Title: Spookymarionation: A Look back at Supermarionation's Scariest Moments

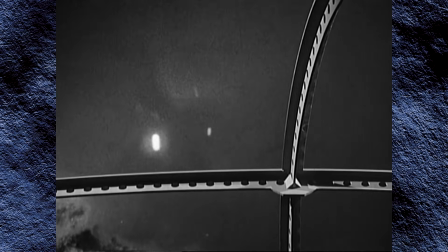16:45 And back at the age of 8 or 9, this just cemented Kudus as one of the strangest and most unsettling villains I'd yet seen in the Supermarionation universe.
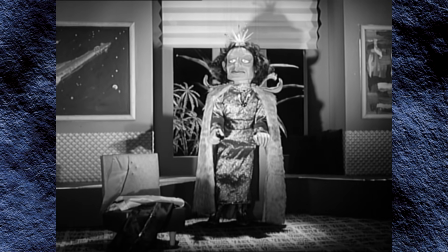16:54 And even today, I still find him strange enough that his madness lends this story a slightly more nightmarish air than most.
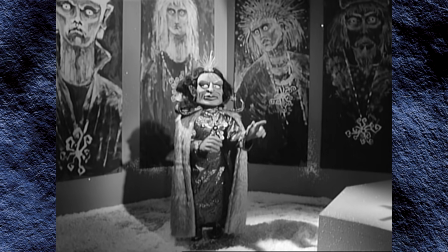17:01 Great news!
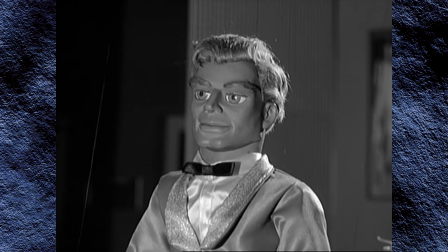17:02 Now, for many people, this may just be yet another episode of Fireball XL5, but to me, this was one I saw at just the right time to send a shiver up my spine that,
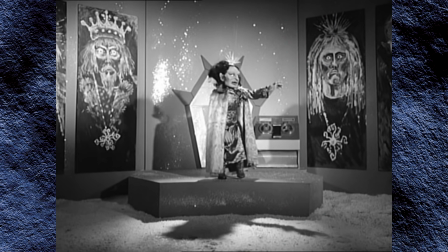17:11 even all these years later, is still there just a little bit.
Kudus!
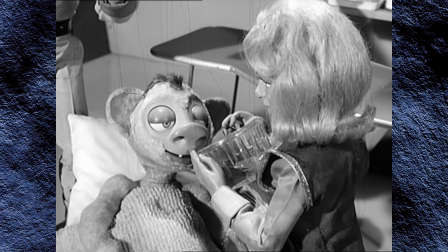17:17 Kudus!
Also, if Zuni has drunk water from the Fountain of Eternal Life, does that mean he's going to live forever?
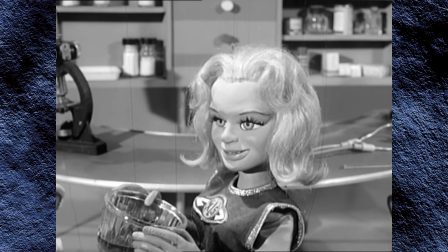17:23 Because that's a pretty terrifying thought on its own.
He's going to live forever.
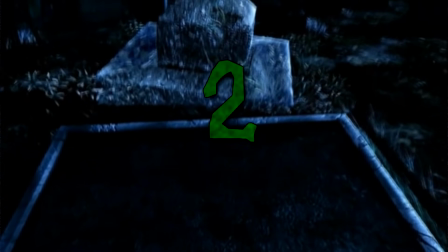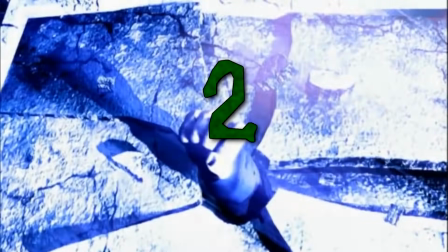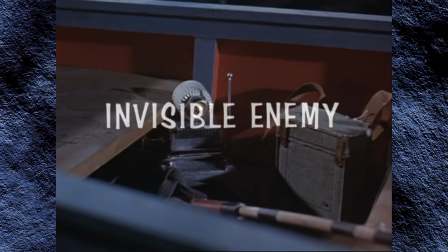17:37 Stingray, Invisible Enemy.
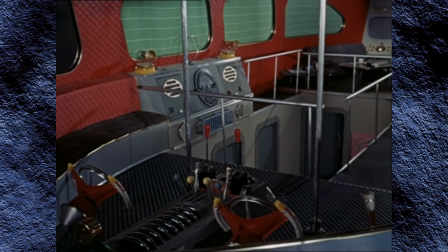17:39 As I mentioned previously, my first exposure to many of the Anderson shows came in the form of the early 1990s repeats on BBC Two.
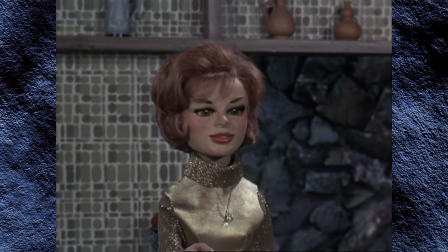17:47 We must do this again sometime.
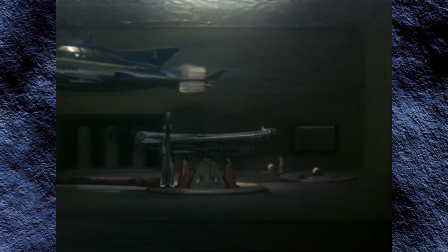17:49 When they were repeated again and re-released on DVD in the early 2000s, I finally got to revisit my childhood memories of many of my favourite stories,
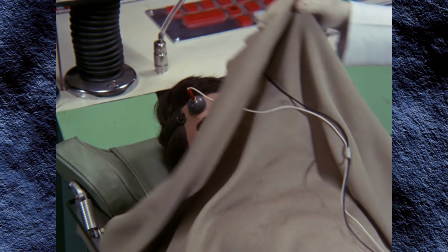17:57 as well as catch up on one or two episodes that I'd missed the first time around.
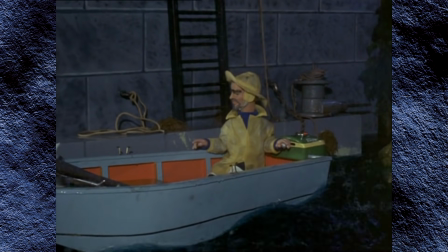18:01 In the case of Stingray, there were about a dozen episodes near the end of the series that I had never seen before,
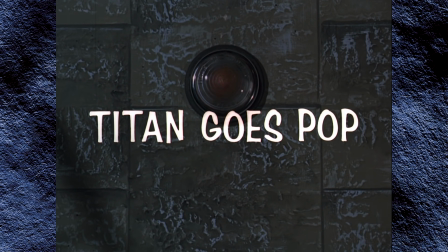18:06 because after Titan Goes Pop, the BBC had moved the show from Friday evenings to Sunday lunchtimes,
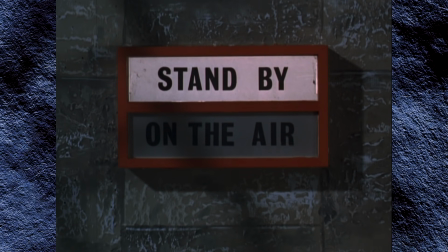18:12 and I didn't always remember that it was on.
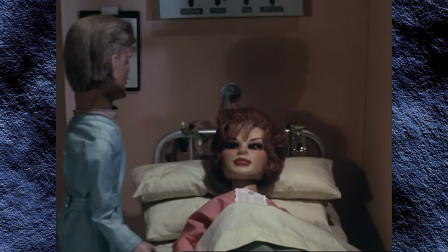18:15 Invisible Enemy, however, was the only episode that definitely aired in a Friday night slot that I had absolutely no memory of at all.
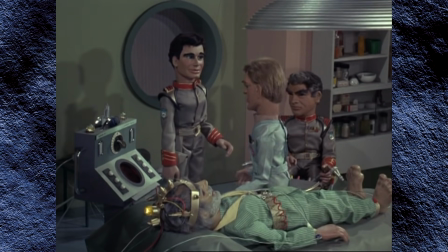18:22 What I was doing the night that episode aired, I have no idea.
In other words, you don't know the cause.
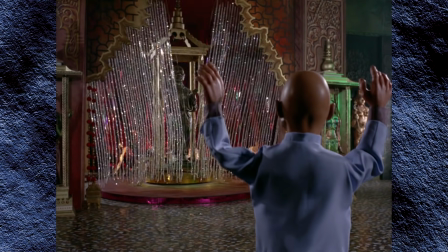18:28 At the moment, no.
But considering my previous track record of being terrified by not very scary things,
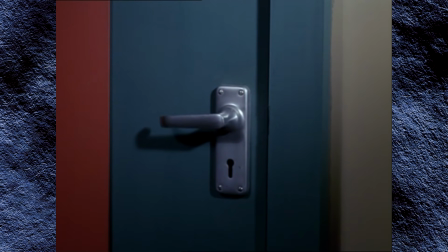18:34 it was probably best that I missed it at that age, because when I first saw this episode on DVD as a teenager,
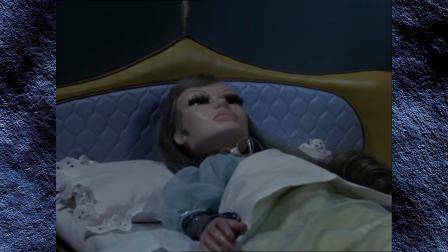18:40 I was genuinely surprised by how spooky and suspenseful a story it was.
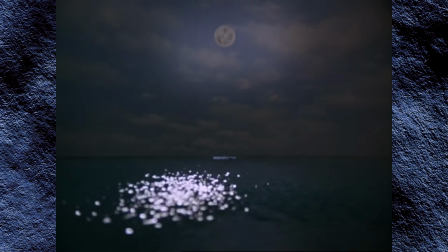18:44 The treat's on me!
It sets an eerie tone right from the very first scene,
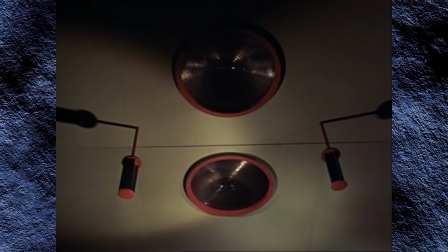18:49 but the story's masterstroke is how effectively it turns the familiar setting of Marineville into something more sinister,
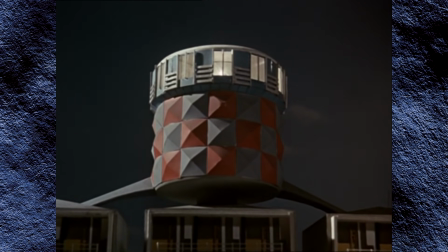18:56 as the base and all its operatives fall victim to an invasion by stealth, carried out by one middle-aged man in his pajamas.
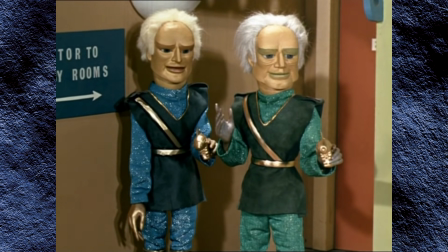19:03 I wonder what it all means.
We've seen Marineville invaded before, of course, most notably by Agent X-20,
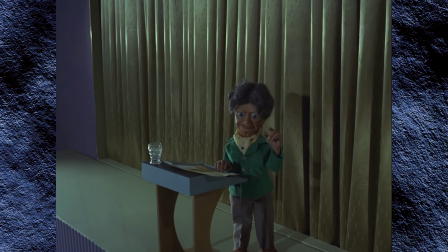19:10 who can apparently come and go as he pleases, although never to do anything more sinister than deliver lectures or clean the windows.
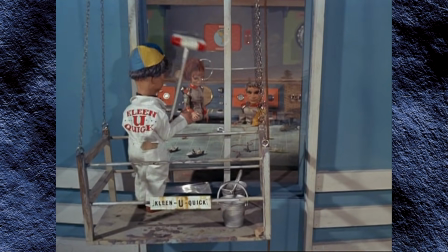19:16 Ah!
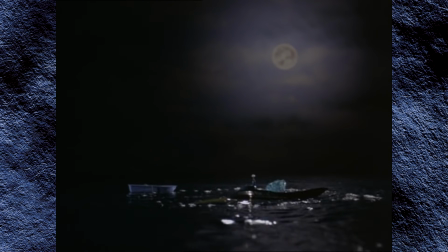19:21 With Thompson, a seemingly ordinary if catatonic man found adrift at sea by the Stingray crew,
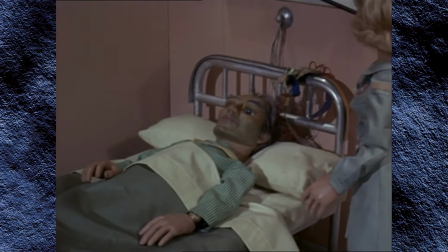19:27 we have something altogether more sinister, as he soon begins to rise from his bed and attack our heroes.
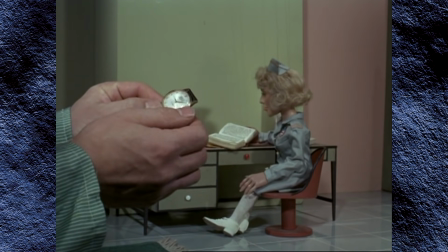19:33 Not through force or violence, but through a simple hypnotic signal projected from a device in his watch.
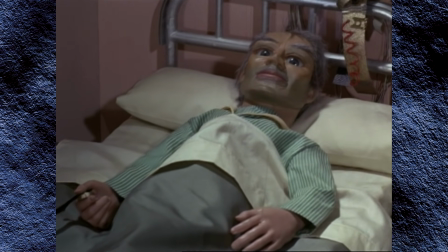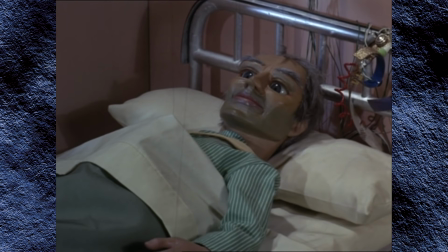19:44 Whether through accident or design, the puppet sculptors created a character that simultaneously manages to look completely harmless,
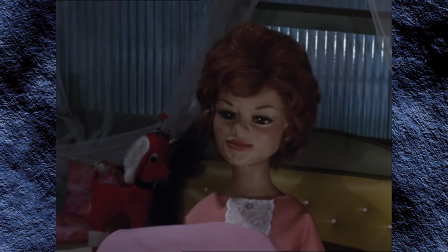19:51 and yet has a definite sinister quality when he suddenly appears unannounced at a window or in a doorway,
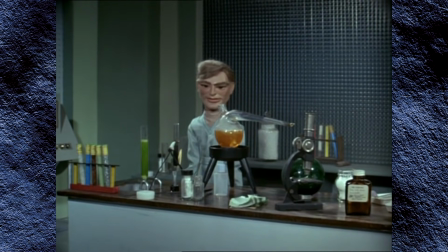19:57 come to incapacitate another of our regular characters, and in the process, reduce Marineville to nothing but a ghost town.
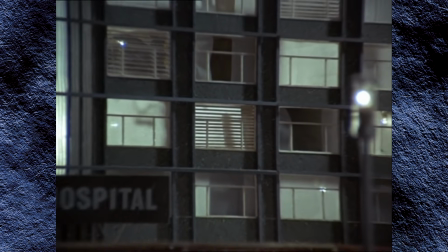20:04 Setting the story mostly at night only heightens the atmosphere, of course,
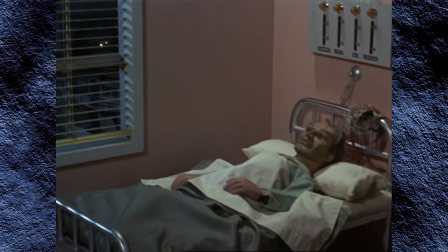20:08 but the fear factor is really provided by setting this story firmly in Marineville, literally the home of Stingray.
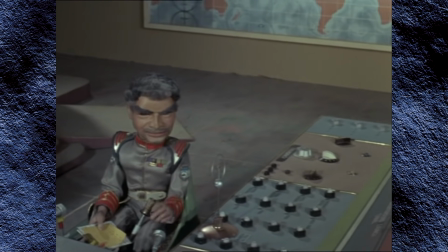20:15 Marineville's beaten, just beaten by something we can't even see.
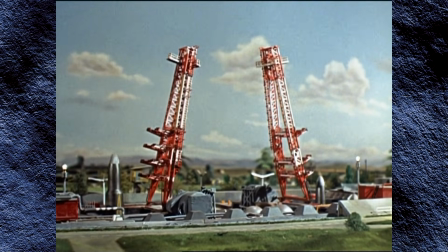20:18 It's always been this bright, colourful place, clearly so well defended against conventional attack that it should be one of the safest places on the planet.
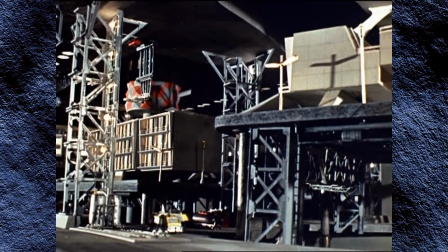20:26 In fact, the whole base is designed to be self-sufficient in the event that it needs to be completely cut off from the outside world,
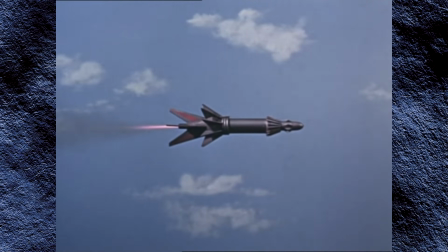20:32 and despite occasional rocket attacks, we all know that nothing bad will ever really happen to Marineville,
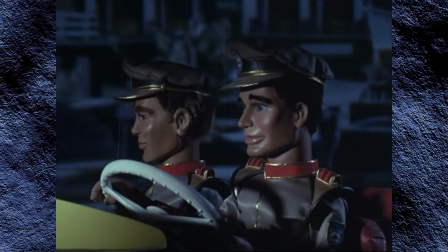20:38 but yet, in this episode, it does.
Oh, it's spooky.
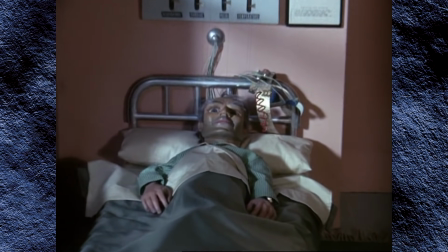20:42 We see these familiar, safe surroundings take on a sinister air as the zombie-like Thompson stalks the base completely unchecked and seemingly unstoppable.
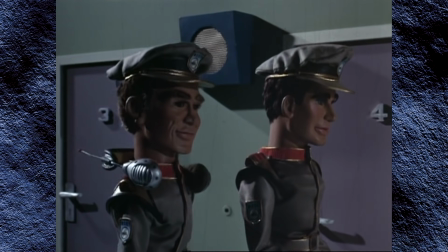20:50 It's suddenly a dark and dangerous place to be.